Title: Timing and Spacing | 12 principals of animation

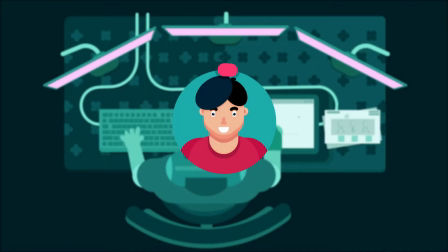0:00 Hey there, welcome to the Animator YouTube channel. In this lesson, we are going to talk about one of the 12 principles of animation, which is timing and spacing. Now, timing and spacing are the fundamentals of animation. So, let's start by understanding what is timing.
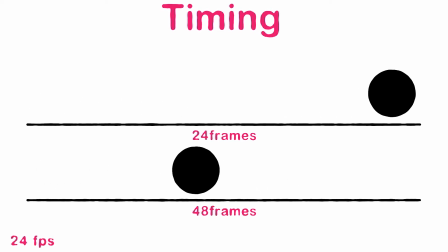0:19 Okay, so the number of frames a certain action take defines as the timing of that particular action.
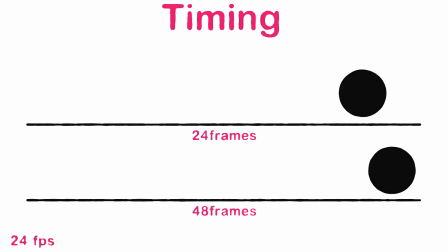0:26 Now let's understand this with the help of a simple example. Now in the first car animation,
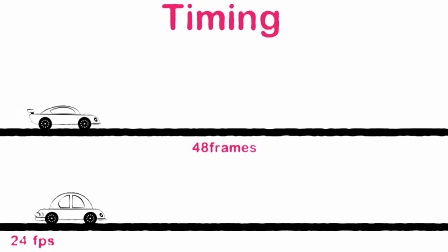0:34 it's taking 48 frames of screen time and the second one is taking 92 frames of screen time.
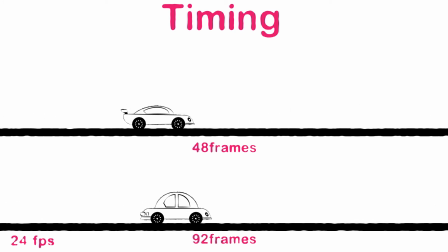0:41 So by increasing the number of in-between frames, you can see the action seems slower.
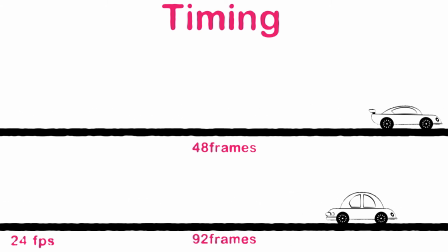0:47 So from here we can conclude that the more the number of frames the action takes, the slower it will appear.
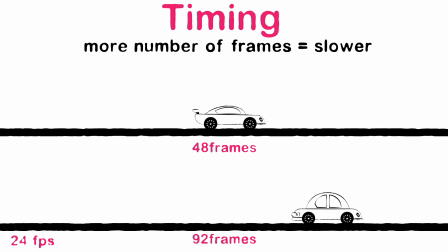0:55 Now, timing is not all about the speed. There is also lots of other factors that are involved and which you have to consider. And before making a particular animation, you have to judge what should be its timing because
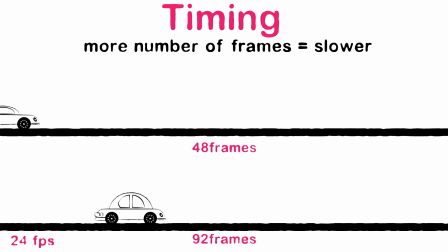1:15 it will basically impact in lot of other areas in your animation. Now, what I mean by this, let's understand this with the help of a punch animation such as this one.
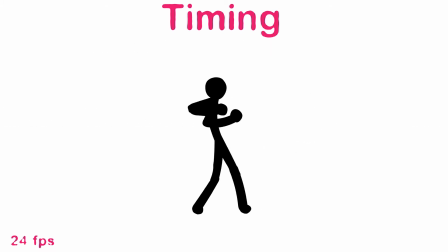1:28 Now, this animation is taking around 25 frames.
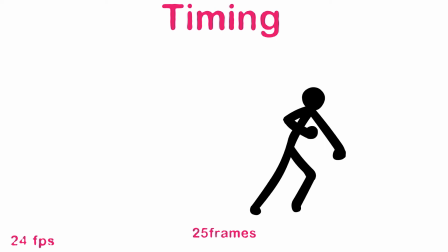1:33 So, by the way, I'm working in 24 FPS or 24 frames per second.
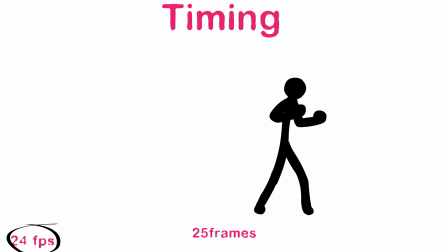1:39 So, I'm talking in frames with respect to that only.
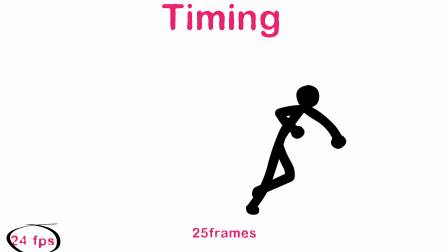1:45 Okay, so here we can see that it's looking like this character is punching very hard.
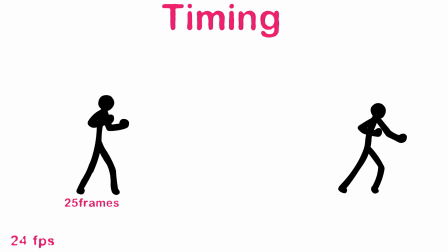1:51 Now, there is another animation I have done. I have just, this action is quite similar.
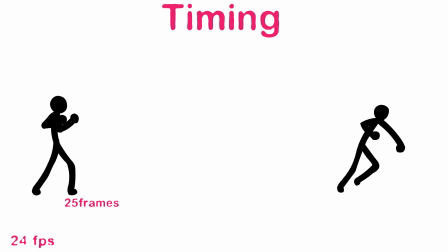1:58 I mean, exactly same, but I have increased the frames. This one is taking 37 frames.
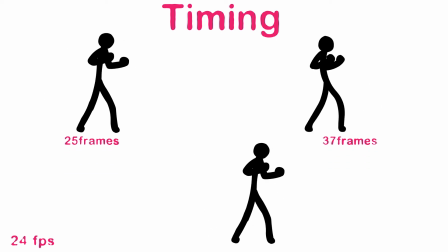2:05 And the third one, another one is, which is this one, is taking 43 frames of screen time.
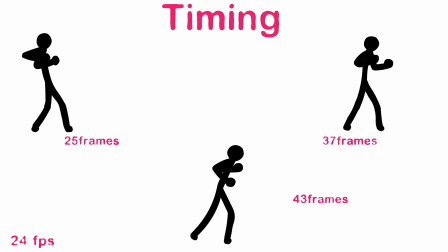2:14 Now, the first one, if we compare the three, we can see that the first one is, it's looking like it's punching very hard.
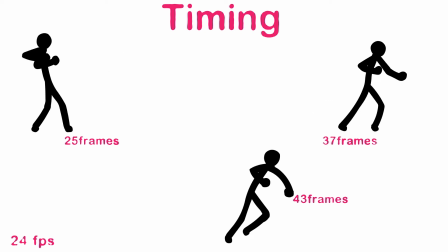2:22 But the second one doesn't look like it's punching very hard,
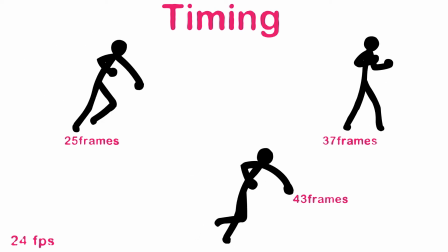2:27 or rather it's looking like he's mocking someone, or rather practicing his move.
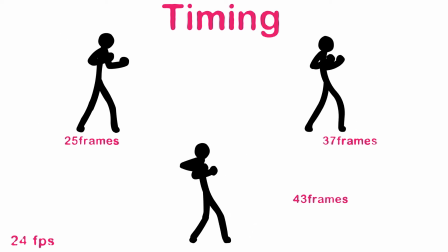2:34 But the third one is not really looking like a punch at all, rather it's looking like he missed his shot.
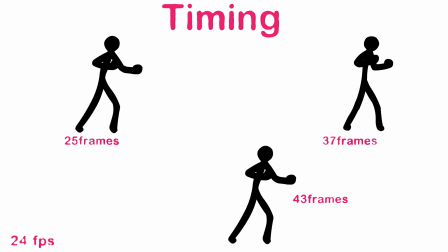2:42 So as you can see,
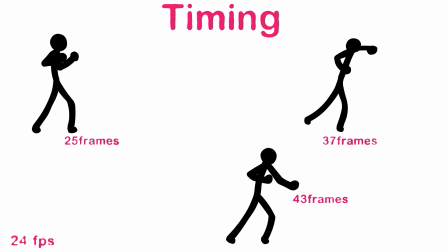2:46 by varying the timing, we can change how
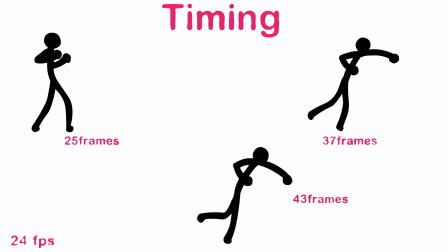2:52 the animation will look or what story it is telling.
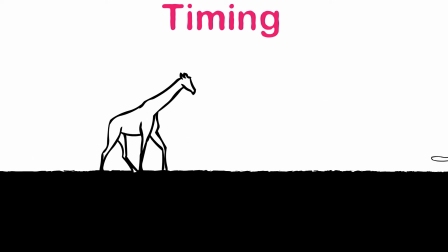2:56 So the number of in-between frames we insert between the main poses, or rather the total number of frames,
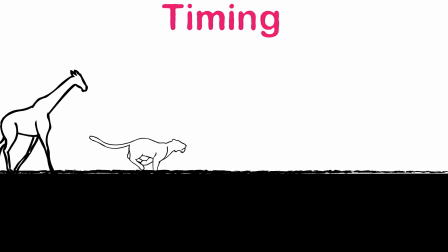3:05 defines what will be the personality of that particular animation and also the nature of that animation.
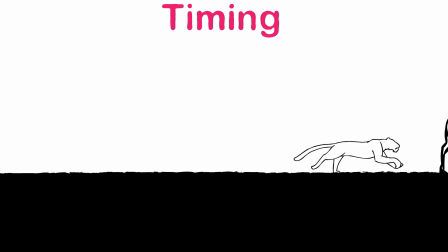3:14 Okay, so other than timing, there is also another important concept, which is spacing.
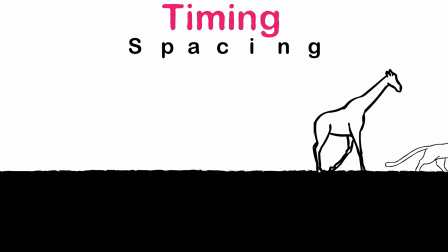3:22 This one is also equally important. Let's understand this with the help of a simple animation.
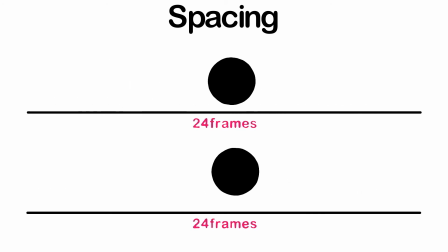3:29 Now, in both the cases, this animation is taking 1 second,
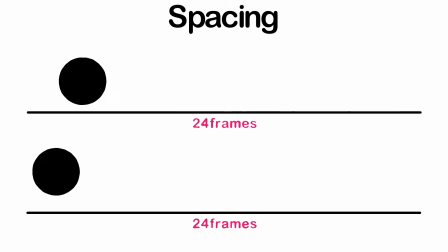3:35 but even though each of the animation is starting and ending at the same time,
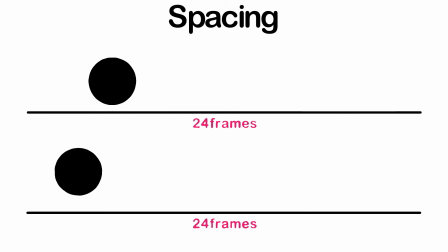3:41 even hitting the midpoint at the same time, but each of the animation has a different feel to it.
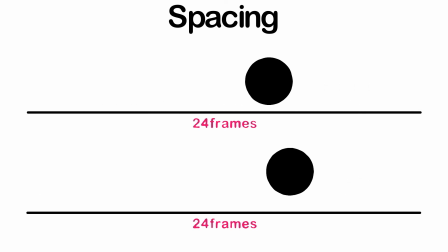3:48 So, if we observe the onion skin or the in-between frames,
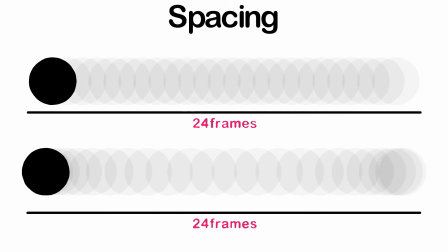3:52 we can see that there is the difference between the spacing between the in-between frames,
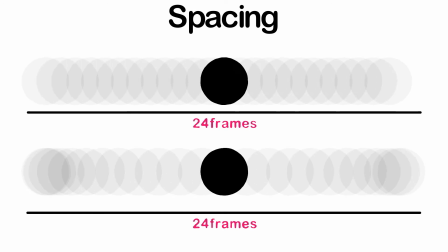3:58 which is giving an illusion of mechanical movement in the first one and a more natural or